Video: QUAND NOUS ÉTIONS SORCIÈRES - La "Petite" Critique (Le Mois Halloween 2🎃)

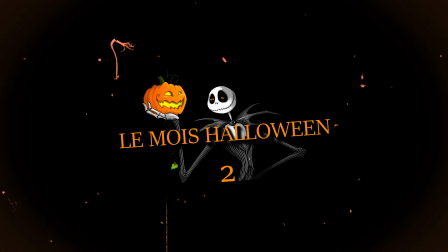Hello et bienvenue dans cette toute première vidéo du mois Halloween 2. Je suis très content de lancer cette deuxième édition du mois Halloween, puisque la première édition vous avait pas mal plu.
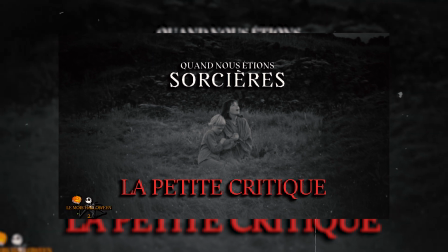Cette première vidéo est une petite critique sur le film « Quand nous étions sorcières ». Et j'ai très hâte de vous en parler.
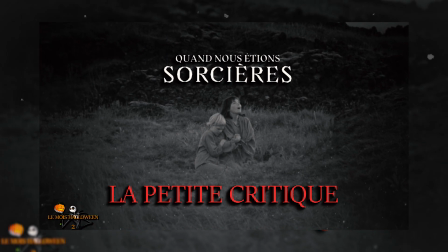Allez, c'est parti !
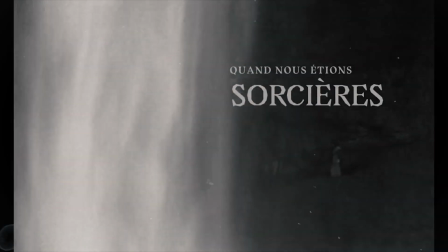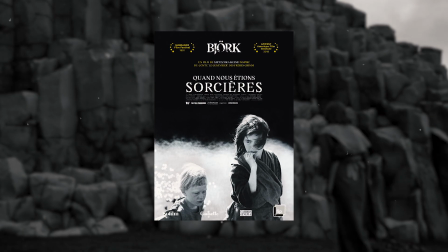« Quand nous étions sorcières » ou « The Juniper Tree » en VO est un film sorti en 1990,
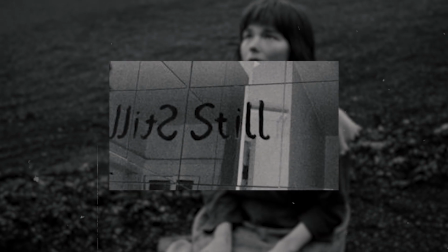réalisé par Nitschka Kine, qui a notamment réalisé le court-métrage « Steel », mais également le court-métrage « Aves ».
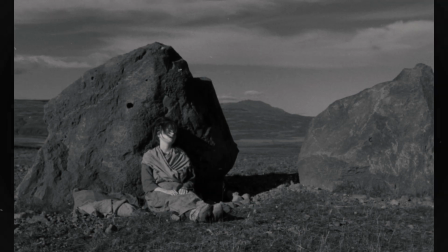Pour la faire simple, le film se passe au Moyen-Âge et nous raconte l'histoire de deux sœurs,
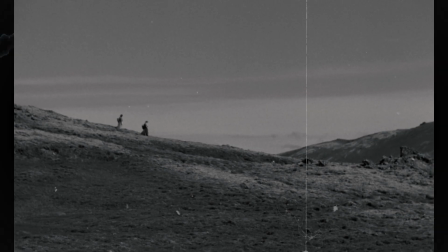Margit et Katla, qui ont fui dans les montagnes après que leur mère ait été brûlée pour sorcellerie.
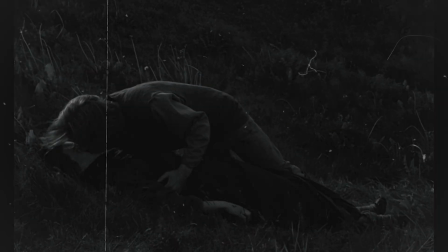Là-bas, elles trouvent refuge auprès d'une famille et elles vont vivre une vie peu commune.
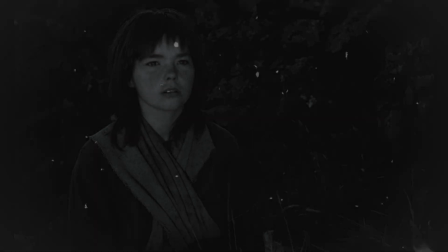C'était le tout premier long métrage de cette réalisatrice que je voyais et ce que je peux dire sans aucune hésitation,
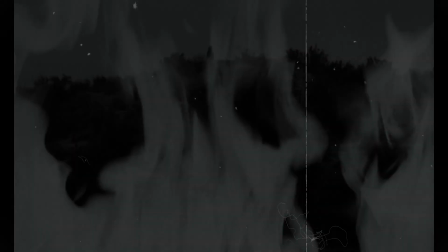c'est qu'elle a un talent assez dingue pour la mise en scène.
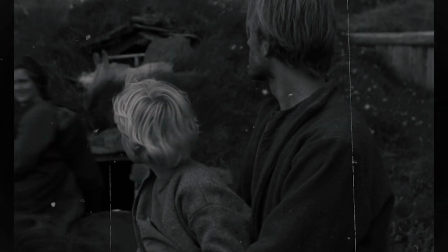En allant découvrir le film sans trop savoir de choses sur lui, je me disais que la mise en scène allait être assez brute.
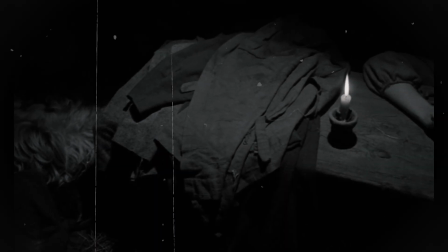Et ce n'est pas le cas. On assiste à un long métrage possédant une mise en scène des plus calmes,
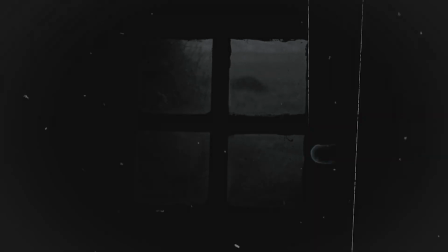prenant le parti d'installer une ambiance de manière assez lente mais pas du tout ennuyante,
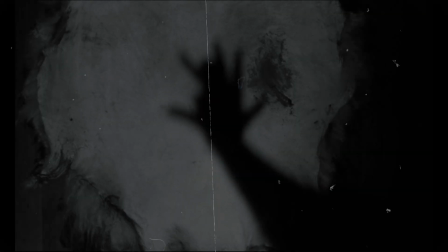une ambiance très onirique et par conséquent très fascinante, je trouve.
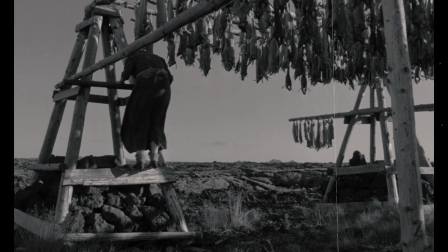Ce qui m'a particulièrement interpellé et intéressé dans la mise en scène,
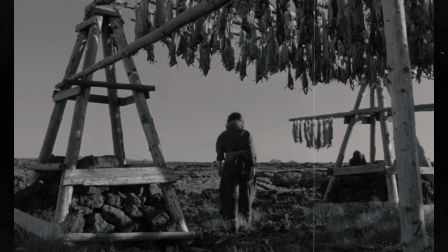c'est à quel point on insiste sur la solitude et en quelque sorte le besoin de solitude de nos deux protagonistes.
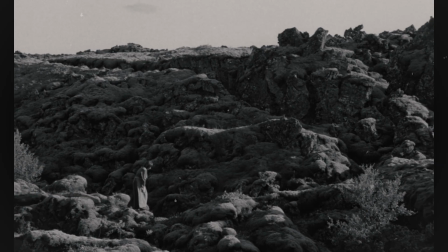Ça se joue au son mais également et surtout au cadre.
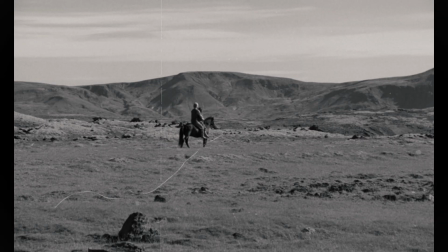Le film enchaîne cadre somptueux sur cadre somptueux avec des plans extrêmement larges où les personnages sont en tout petit à l'intérieur et donc comme je l'ai dit,
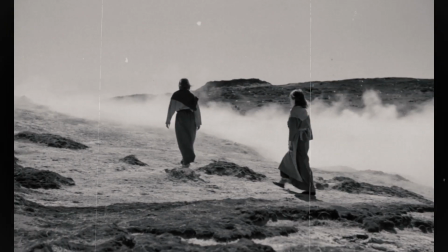ça appuie leur solitude mais également leur besoin de solitude puisque nos deux protagonistes ont fui leur pays natal de peur de finir comme leur
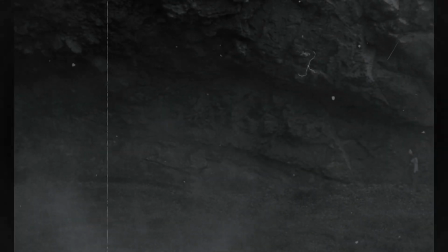mère puisque elles aussi sont des sorcières. Et également, elles souhaitent en quelque sorte rester toutes seules,
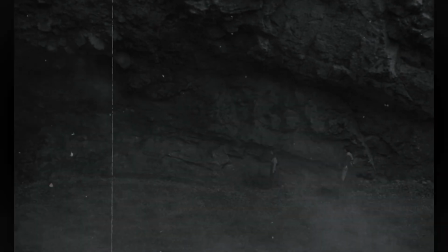rester à l'abri du monde brutal de l'extérieur, construire une nouvelle vie sereinement.
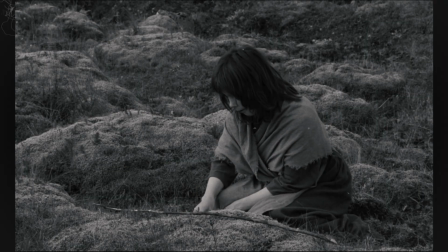Comme je l'ai dit plus haut, on ressent ou plutôt on entend cette solitude également au son.
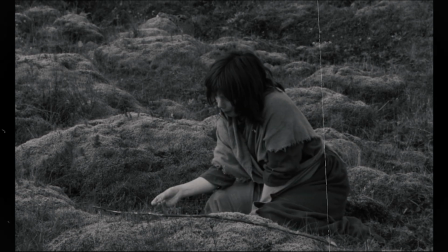Le travail sonore du film est assez exemplaire et il y a une grosse insistance sur le bruit du vent qui est continuellement là.
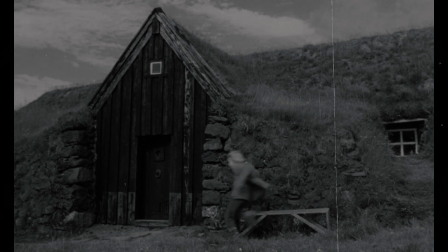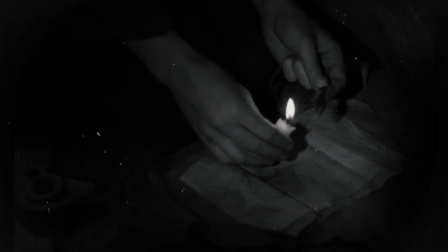C'est comme pour nous faire comprendre que tout ce qui se passe en ce lieu où se trouvent nos protagonistes, s'envolent dans le vent. Et personnellement, je trouve que c'est un geste de mise en scène très poétique et très intéressant, encore une fois.
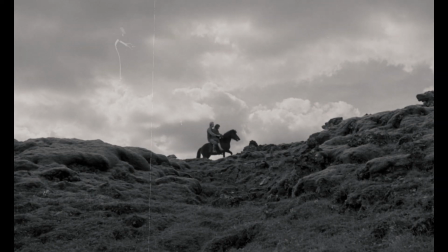En rapport avec le vent, il y a également une grosse insistance sur le ciel et plus particulièrement sur les oiseaux.
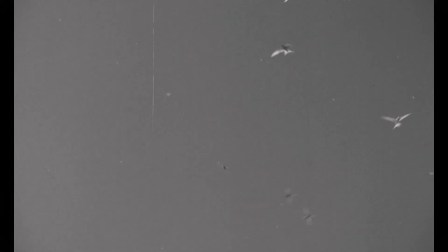On va retrouver pas mal de plans sur des oiseaux dans le long métrage et je trouve que cela raconte quelque chose d'intéressant puisque les oiseaux représentent en même temps la mort mais également la délivrance pour nos protagonistes.
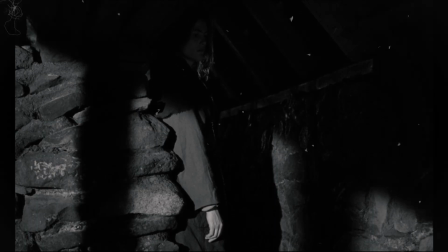Aussi, comme vous avez pu le constater depuis le début de cette vidéo, le film est en noir et blanc, et concernant ce noir et blanc, eh bien je dois dire qu'il m'a pas mal happé, puisque je trouve le travail de photographie derrière ce noir et blanc assez massif. Un travail qui a été effectué par Randolph Sellars, qui si on en croit IMDB,
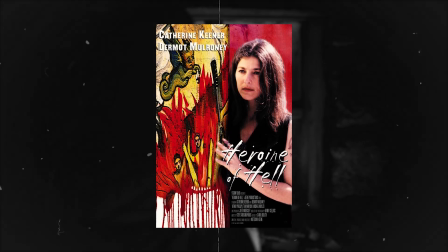a également travaillé en tant que directeur de la photographie sur Heroine of Hell, un autre film de Nietzsche Kine.
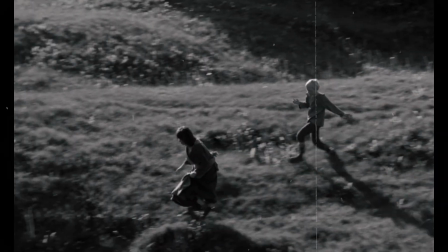Pour passer à l'écriture, ce qui m'a particulièrement plu, c'est que tout au long du film,
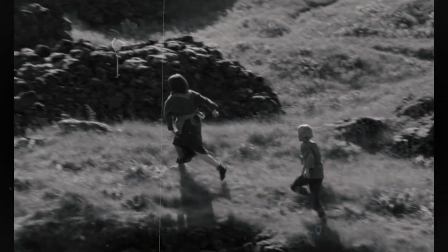on va avoir des histoires qui vont nous être contées par les protagonistes du film.
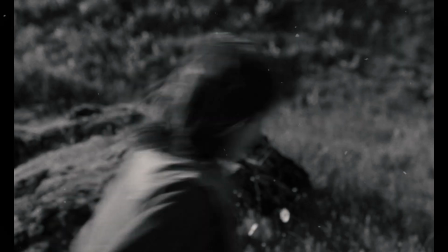Et à chaque fois, non seulement c'est des histoires qui sont intéressantes, mais qui ont également leur place dans le récit,
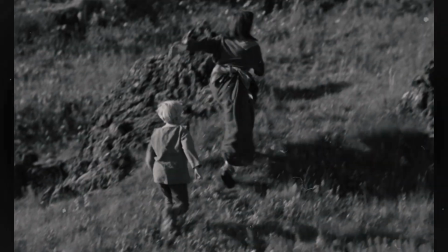puisque au travers de ces histoires, les protagonistes vont raconter des choses sur eux.
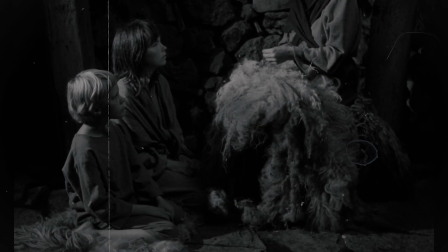Donc non seulement ça sert bien l'ambiance du long métrage, mais également ça sert bien le développement des personnages.